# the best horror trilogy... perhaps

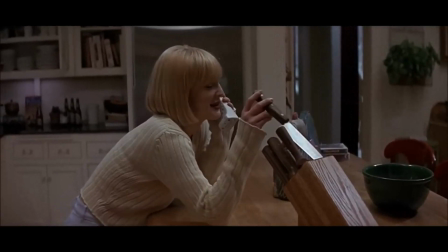What's your favorite scary movie franchise? It might be one of the ones with an iconic main antagonist and way too many sequels like Halloween,
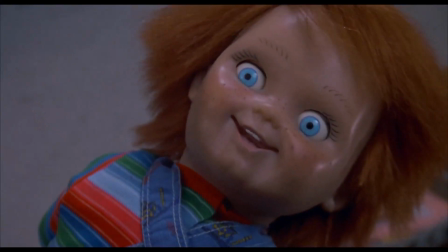Friday the 13th, Nightmare on Elm Street or Child's Play or you might prefer something a bit more tasty and weird like Hellraiser or Phantasm.
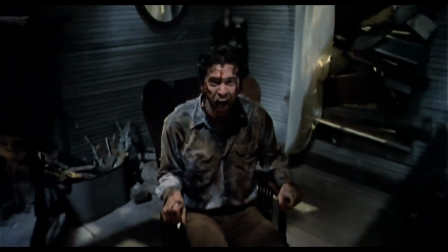But for me, without a doubt it's gotta be Evil Dead.
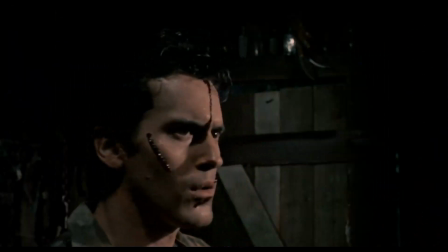Home to some of the most creative and bizarre horror filmmaking out there, all with a healthy serving of stupidity and Bruce Campbell abuse.
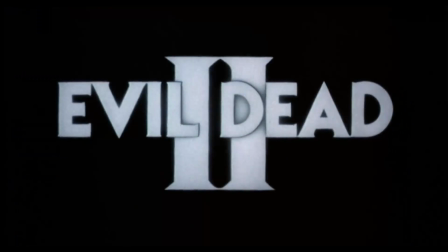So let's take a quick look at the OG3, The Evil Dead, Evil Dead 2 and Army of Darkness to celebrate what makes this franchise so groovy.
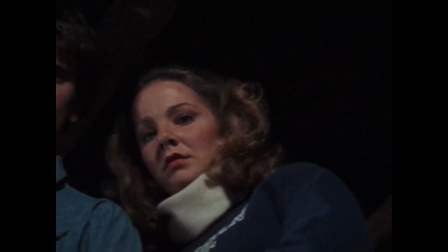The original Evil Dead was the result of a 20-year-old Sam Raimi and his friends sourcing a budget from local investors by sharing
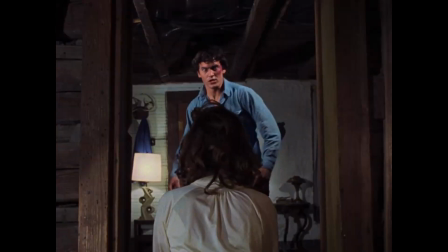them a short film they'd made and spending that money torturing themselves and the rest of a crew in a cabin in the woods for a lengthy production time.
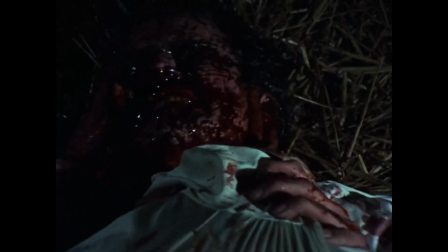The hellish filming experience bleeds through into the final project which has a very individual, grueling and difficult feel to it.
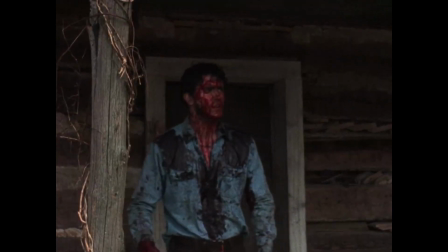Bruce Campbell particularly spends a large amount of the film covered in a sickly fake blood substitute which
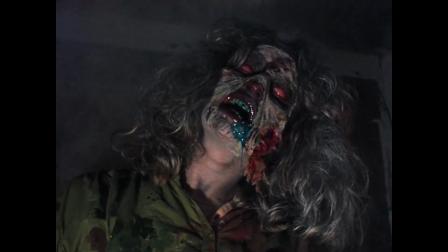couldn't possibly be comfortable and the actors playing the deadites give disturbing and inhuman performances,
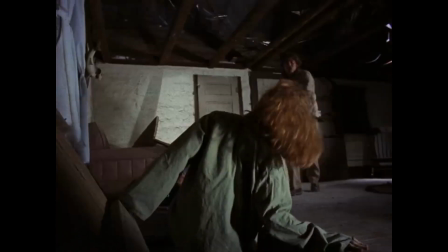possibly thanks to the white contact lenses they had to wear which weren't only actually dangerous but also rendered the actors completely
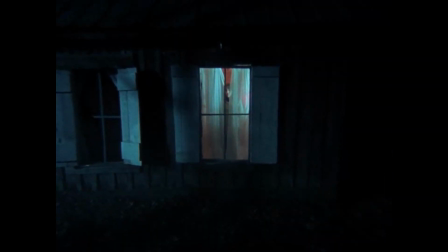blind. It's this insanely amateurish way of operation that gives the film its charm and identity.
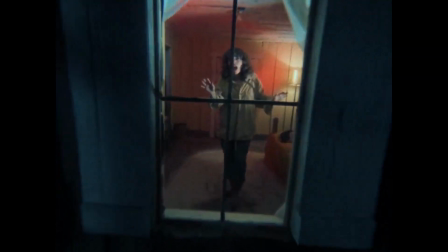Everyone here is shooting real guns, breaking real glass and getting hit in the face by Raimi's homemade shaky cam.
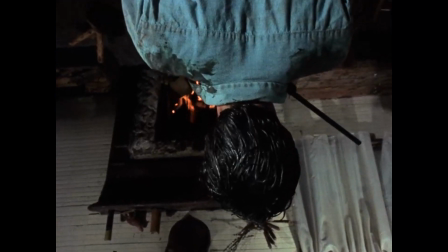The mountain tension and discomfort mirrors the working conditions,
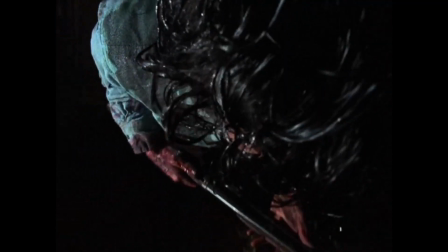but luckily everyone pushed through the production and gave us a defining moment in horror and independent movie history.
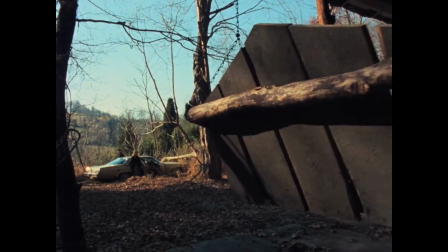Highlights of the first Evil Dead are the eerie swing seat that pops up before all the weird stuff starts happening,
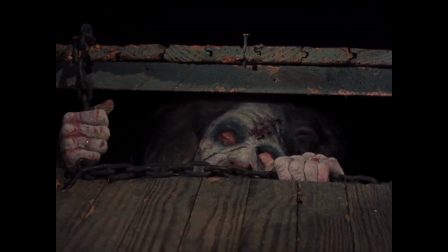the deadite downstairs bang bang bang in a way and all of that last 30 minutes as
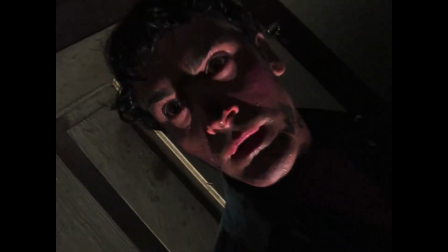Ash descends into utter insanity with the aggressive camera work and that awesome stop-motion sequence near
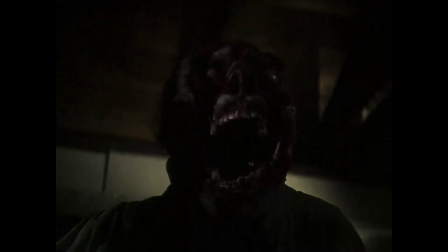the end. From what's been said it doesn't seem like Raimi was initially interested in making an Evil Dead sequel when his second
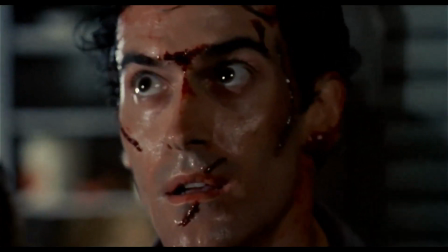film crime wave ended up being a bit of a disaster a smart career decision was made and he returned to what he knew worked.
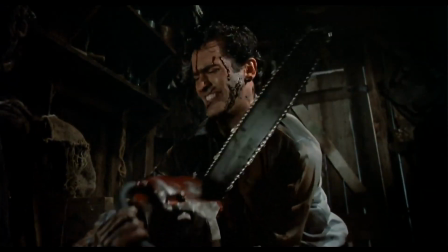Evil Dead 2 however shows a different side of Raimi's sensibilities.
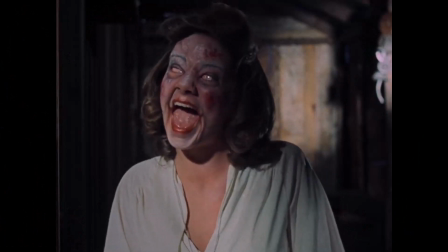While the first film does have moments that feel funny in retrospect, it was most definitely intended to put the audience through the grinder.
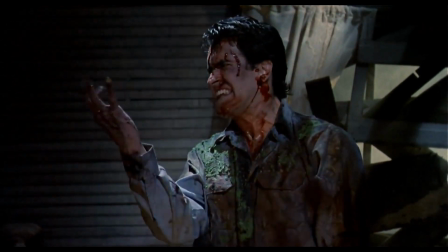However the sequel, co-written with Scott Spiegel, is intentional horror comedy at its finest.
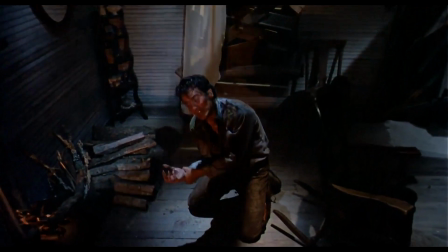This works so well in Evil Dead 2 as it manages the balance perfectly. It seems to function on a formula of horror and concept and comedy and execution.
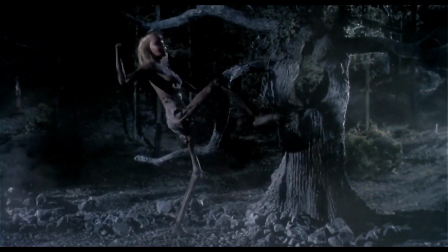Like how Ash being attacked by his headless dead girlfriend and later having to dismember his possessed hand are both very disturbing
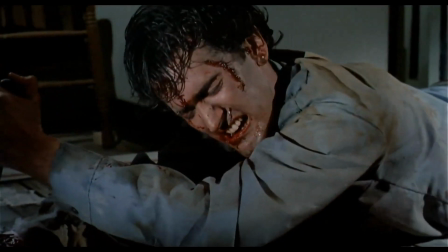things to think about but by using the zany camera moves and the cartoonish special effects it becomes weirdly funny.
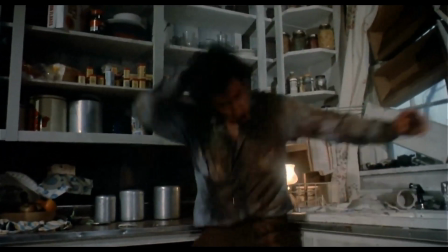And on top of that the abuse of Bruce is increased exponentially.
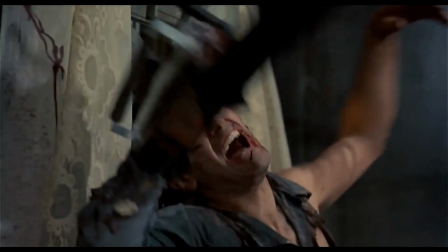He does some incredible stunt falls and flips that are literally insane to see and it seems that Sam took whatever opportunity he could to hit him,
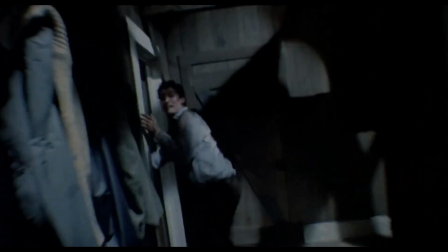force him to hit himself or cover him in a tidal wave of blood. Evil Dead 2 has one of my favourite long takes in film history.
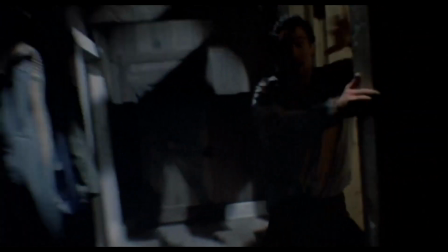It just gets longer and longer and more absurd the more rooms that Bruce crashes through to the point where you just keep laughing and laughing.
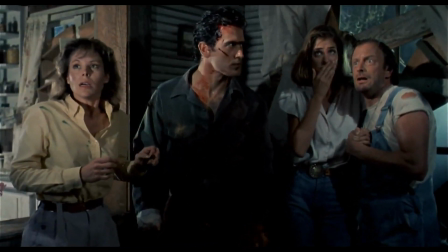The second half of the film where Ash gets company at the cabin doesn't quite reach the height of the first half's
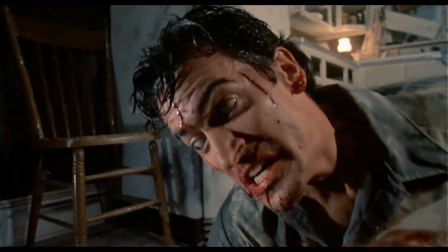ridiculousness in my opinion but you've still got to admit that this has one of the best out of nowhere endings ever.
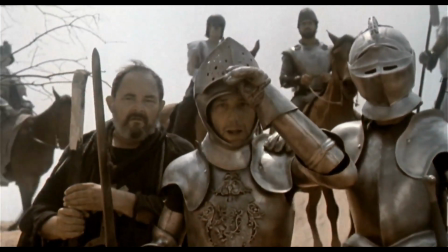With Ash being pulled through time and being hailed as a prophesized hero from the sky by Raimi in cameo
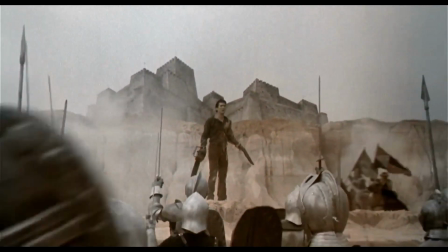and an army of medieval folk while he screams no like Darth Vader.
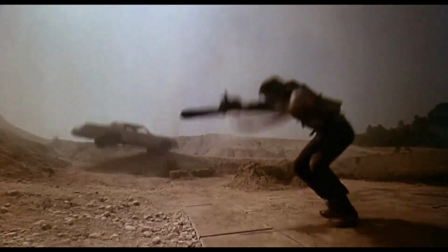Army of Darkness kinda picks up from where Evil Dead 2 left off,
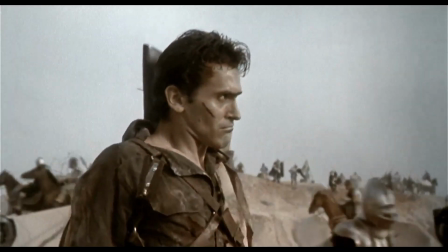but instead this time there's no flying deadite for Ash to heroically gun down, so he's taken as a prisoner instead.